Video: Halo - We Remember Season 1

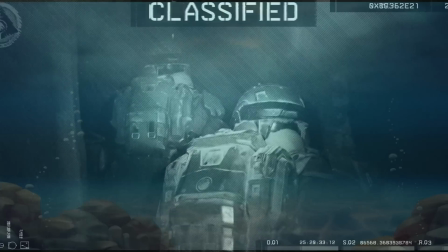(20:32)
There is also a level of mystery around the Spartans and whatever it is that they're fighting.
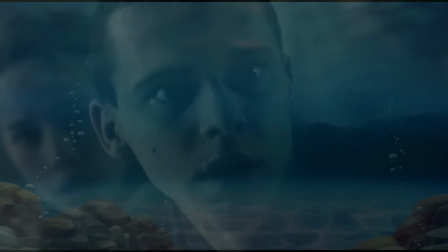(20:37)
This way, when we encounter the Covenant later, through the eyes of the cadets, they are scary, and a real threat that haven't been undermined.
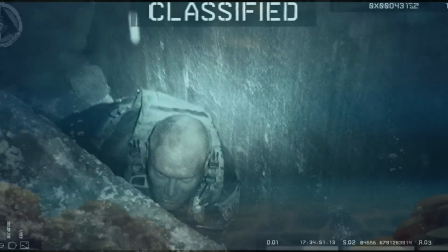(20:45)
The same can be said for the Spartans. While initially a curiosity that drives the plot forwards, they swiftly become a mystery that the audience wants answers to as well. Also, talk about respecting the main character of your franchise with his first live-action appearance.
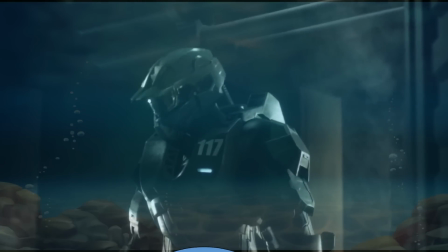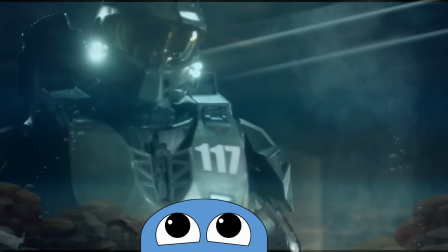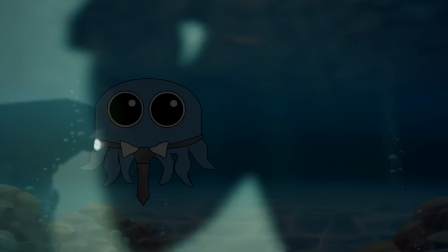(21:08) We don't have much time. Let's go.
We, as the audience, are in awe, both of the Covenant threat and the Master Chief.
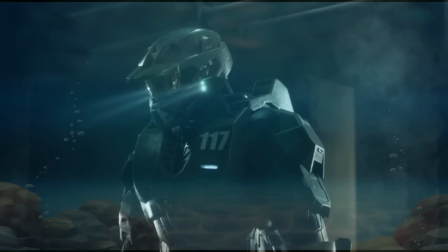(21:16)
To this day, this moment is still glorious, and highlights just how talented the writers and directors of Forward Unto Dawn were,
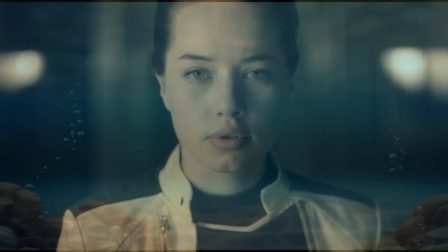(21:25)
crafting scenes that not only progressed the narrative, but also enhanced the world building and character development at the same time.
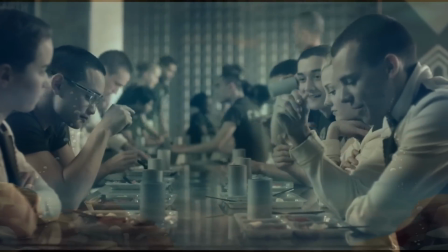(21:31)
Barely a minute of runtime is wasted by Forward Unto Dawn in this regard, compared to the Covenant's introduction in the Silver Timeline,
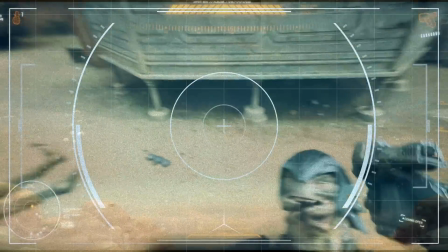(21:38)
where the Covenant pose a credible threat for 12 minutes before the Spartans turn up and make a mockery of them in their first encounter together.
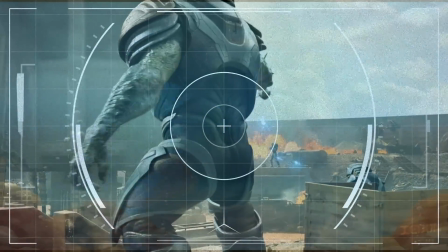(21:45)
Also, this action set piece does barely anything to drive the narrative forward,
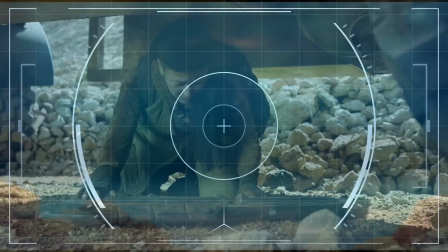(21:49)
apart from a subplot that actively goes nowhere, but we'll touch on that when we get to the story component.
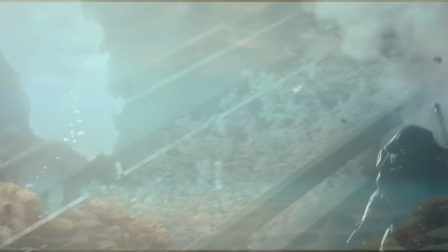(21:54)
Forward Unto Dawn shows that despite how impressive the Spartans are, the Covenant still pose a threat to them too.
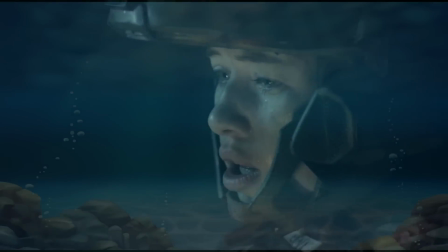(22:00)
This builds the stakes and sets the rules of what is to come. People can and will die in this conflict, and no one gets to play the game on easy.
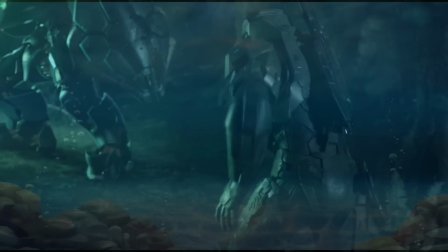(22:08)
After just 126 minutes, at the end of Forward Unto Dawn, the table is set,
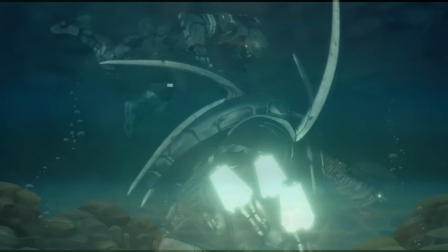(22:12)
the Covenant are introduced and pose a credible threat, and the Spartans are clearly shown as the best weapon to combat that threat,
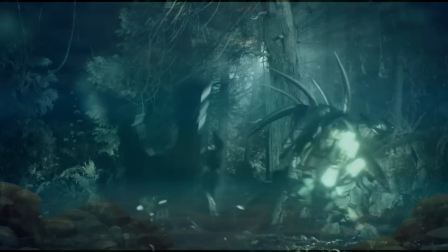(22:19)
rather than us being told that that is the case.
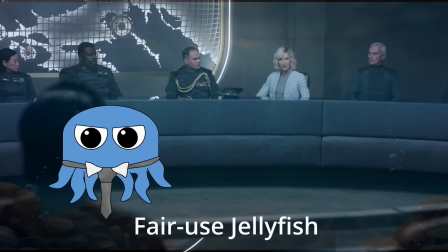(22:25) John was enhanced and trained for one purpose: to fight for us.
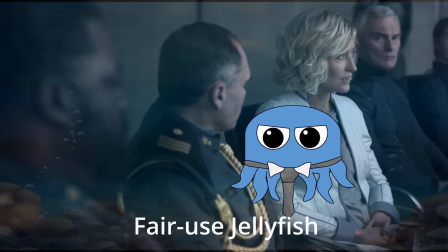(22:30) And at the moment, he and the other Spartans are our only effective weapons against the Covenant.
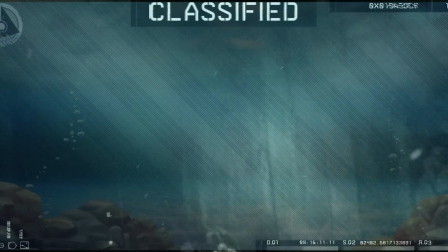(22:37)
We know all human parties are aware of the Covenant's existence because we just saw them encounter them.
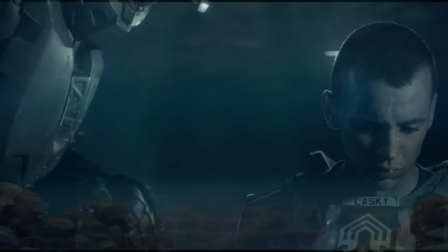(22:42)
And in those encounters, we saw the human cost of a conflict with the Covenant.
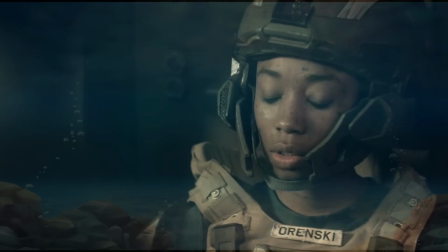(22:47)
Something that is shown to us in the visual medium of storytelling, and as a result, doesn't need to be blatantly stated.
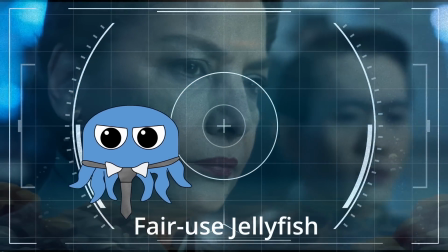(22:54) Yours isn't the first planet to face the Covenant, and unfortunately, it won't be the last.
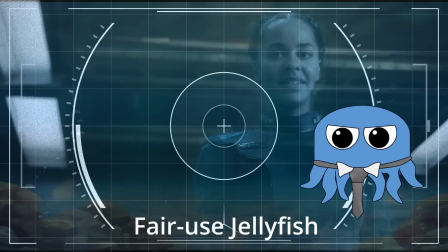(23:02) If we don't all join together, I don't know how we're gonna stop them.
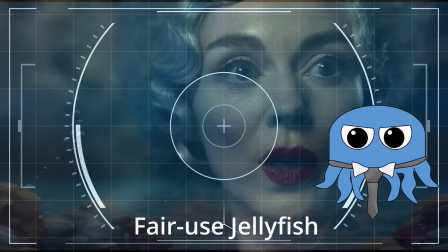(23:07) I lost my whole family when I was just a little younger than you are now. Lost my whole planet to the Covenant.
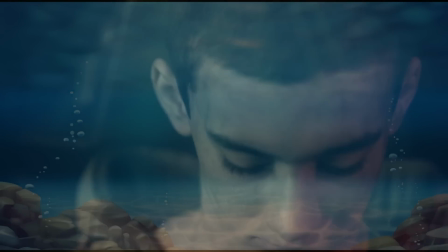(23:15) Everyone I love.
We also have several characters who have individual and complex motivations that would be interesting to follow as the Human Covenant War begins.
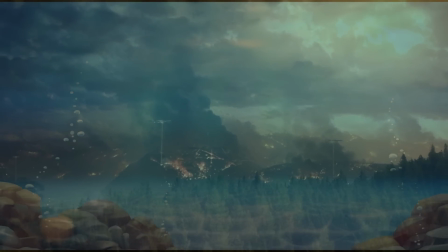(23:24)
And, to cap this all off, we see the Covenant glassing the planet, setting the scene of destruction for what is to come.
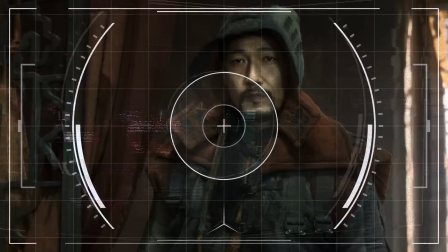(23:30)
In a similar length of time in the Silver Timeline, 58 minutes worth from episode 1,
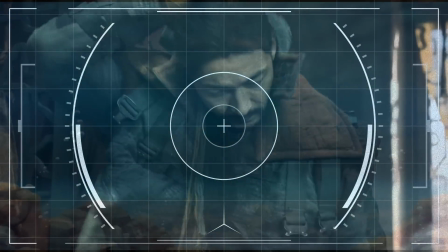(23:35)
we've been told there is a war between the UNSC and the colonists of Madrigal, but we don't see it or have any context behind it.
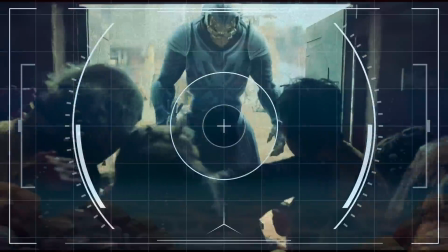(23:41)
We get introduced to the Covenant, who initially prove dangerous and imposing as they slaughter the colonists of Madrigal,
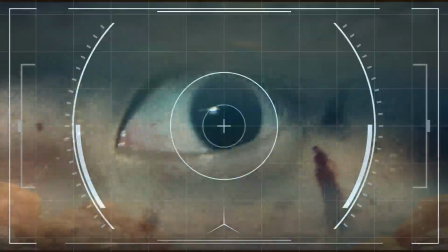(23:47)
looking like hot CGI garbage as they do so, only to be met by the Spartans who make short work of them,
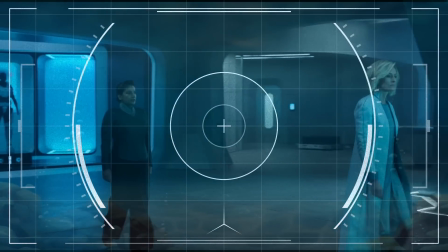(23:53)
thereby undercutting them as the primary threat of the show. We then get told, not shown, that the UNSC has been at war with the Covenant for years,
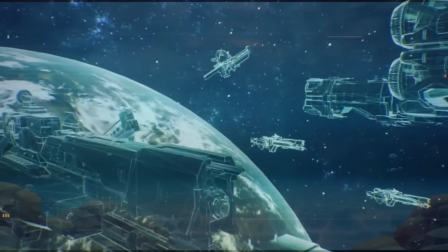(24:01)
implying that the galaxy is at war and that humanity could very much be in a fight for the survival of their race.
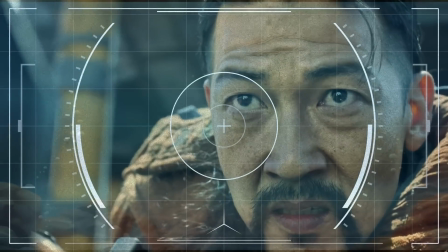(24:06)
And yet, the outer colony of Madrigal seemingly has no idea that the Covenant exist. Already, partway through episode 1, there is confusion about what the focus of the conflict even is within the Halo show.
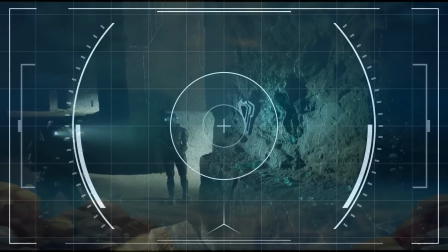(24:17)
Do the Covenant want to exterminate humanity, or are they only interested in these random artifacts and the colonists just happen to be in the way?
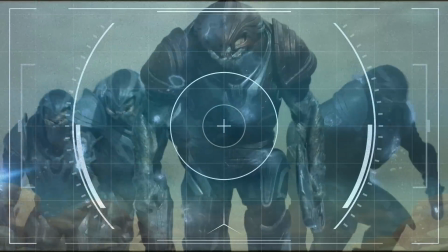(24:24)
If so, why did every single elite drop what they were doing in a chance to go kill the entire colony,
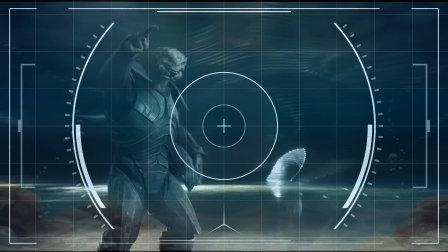(24:30)
when evidently the artifact was something of great importance to the Covenant?
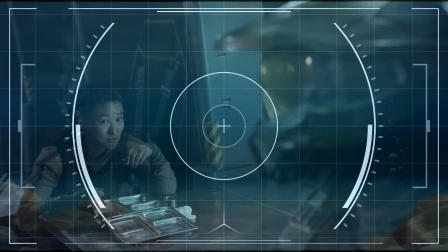(24:33)
How did the UNSC have such an effective PR team that the entire galaxy seems to know about the Master Chief, but they are not aware of the galaxy-wide threat of hostile aliens?